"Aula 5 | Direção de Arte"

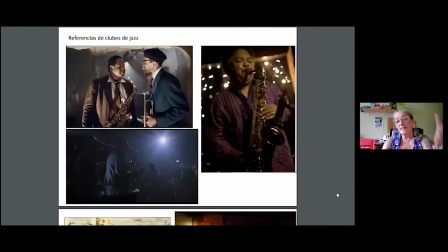6134s
Daí eu tinha feito a pesquisa, tem ali as referências do clube de jazz, né? Já tinha para a gente fazer uma coisa um pouco mais escura. Por algumas luzinhas piscantes, um clube, né? Não um bar de jazz. Pode passar.
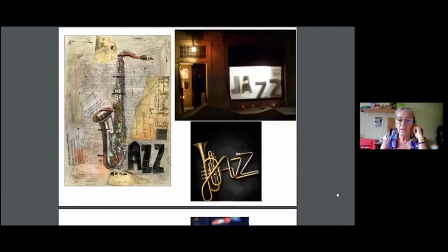Aqui é também referências de coisas. Aquela foto da direita acima é de um clube de jazz e,
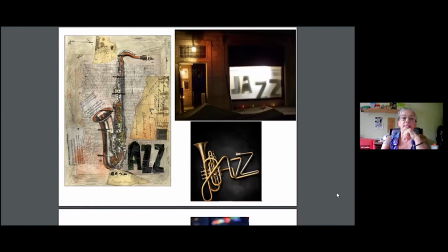6171s
lá na Itália. E achou aí, assim, né? Porque também a gente pesquisa, pesquisa, pesquisa, aparece muita coisa, né? Aparece muita porcaria. Porcaria não, né, gente? Mas coisas que não são diretamente ligadas ao nosso projeto, à nossa intenção, ou até mesmo ao nosso gosto.
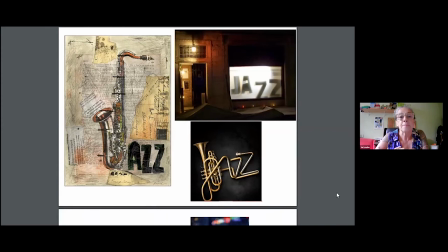6191s
Mas, assim, aí a gente tem que ter esse trabalho mesmo, né? E daí o diretor se apaixonou. Se eu quero isso, eu quero isso, eu quero isso. Eu disse, ok, vamos lá, vamos ver o que, que a gente faz, né? Só que, olhem bem, né? O que, que é? Ali era uma fachada.
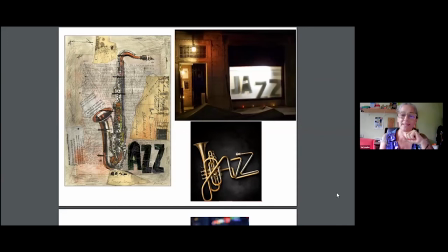6210s
Eu não tinha a fachada na nossa decupagem. E eu disse, tá, mas tu quer isso? Daí tá. Ele disse, ah, mas eu quero. Fiquei com aquilo na cabeça. Disse, tá, tá bom, vamos lá, vamos fazer. Pode passar. Né?
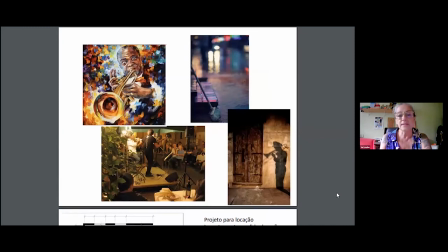6227s
Mas, assim... Aqui, qual era a minha intenção? Tirar do diretor de foto e do diretor de cena se a gente ia para o lugar do colorido ou ia para o lugar da mais fechado, menos cor, mais intimista.
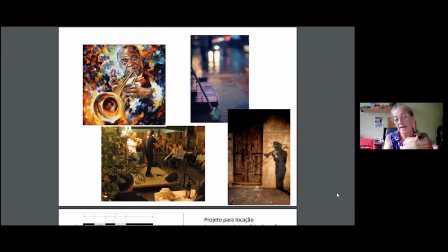6247s
A minha proposta era ficar nas cores mais neutras, assim, porque a gente tinha... duas cenas, uma, inclusive, de uma cantora com um vestido vermelho, que eu queria que ela tivesse bastante destaque, né?
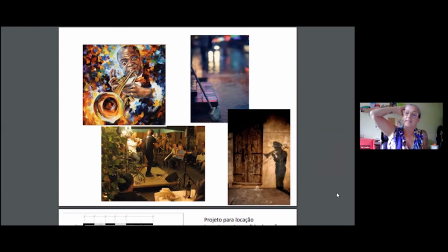6265s
Como sempre, o figurino era quem me dava o norte. Pode passar?
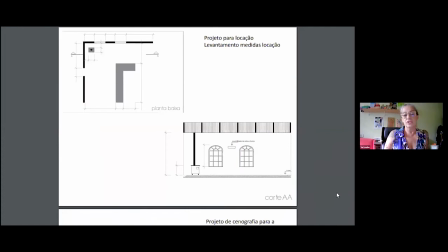6272s
E aí, então, esse é o levantamento todo, né, que a gente fez para o trabalho da cenografia do William. Pode passar.
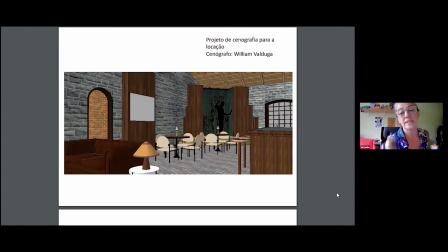6283s
Aí já a proposta dele, né? Então, aquele fundo é o palco, que eu já aproveitava aquele palco, fechava, já escondia aquele fogão que eu não tinha como tirar, né?
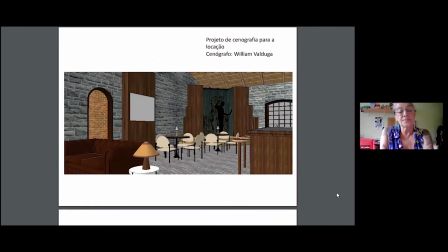6304s
E as janelas são, para nós aqui, elas são janelas muito gramadense, assim, né? É uma coisa muito característica. E eu queria, porque a gente também tinha a ideia que o clube de jazz era em qualquer lugar.
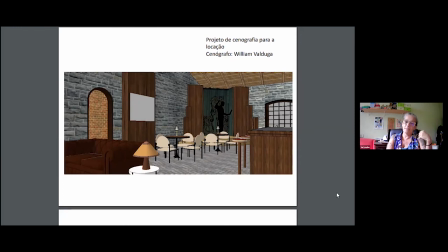6323s
A gente filmou em Flores da Cunha, mas não necessariamente era Flores da Cunha. Então, também isso aí foi uma coisa que depois eu fui pensando e trocando com o William. Pode passar?
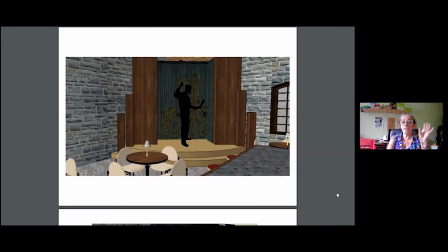6339s
Esse era o palco, né? Tinha que ter esses elementos, ele tinha que ser pequeno, porque era um clube de jazz intimistas.
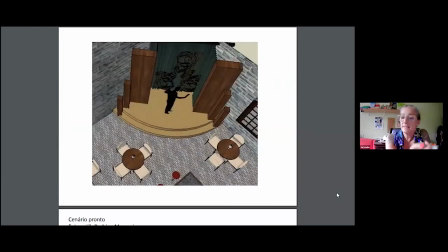6348s
Pode passar? Aí também o programa também é o SketchUp. Então, assim, ó, vejam, observem ali que eu tinha também uma necessidade. As pessoas tinham que entrar de trás da cortina, de alguma forma.
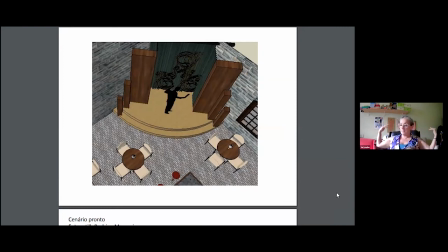6364s
Então, assim, como se na ideia, aquele palco tivesse um camarim atrás e tivesse um lugar de acesso, que não existia.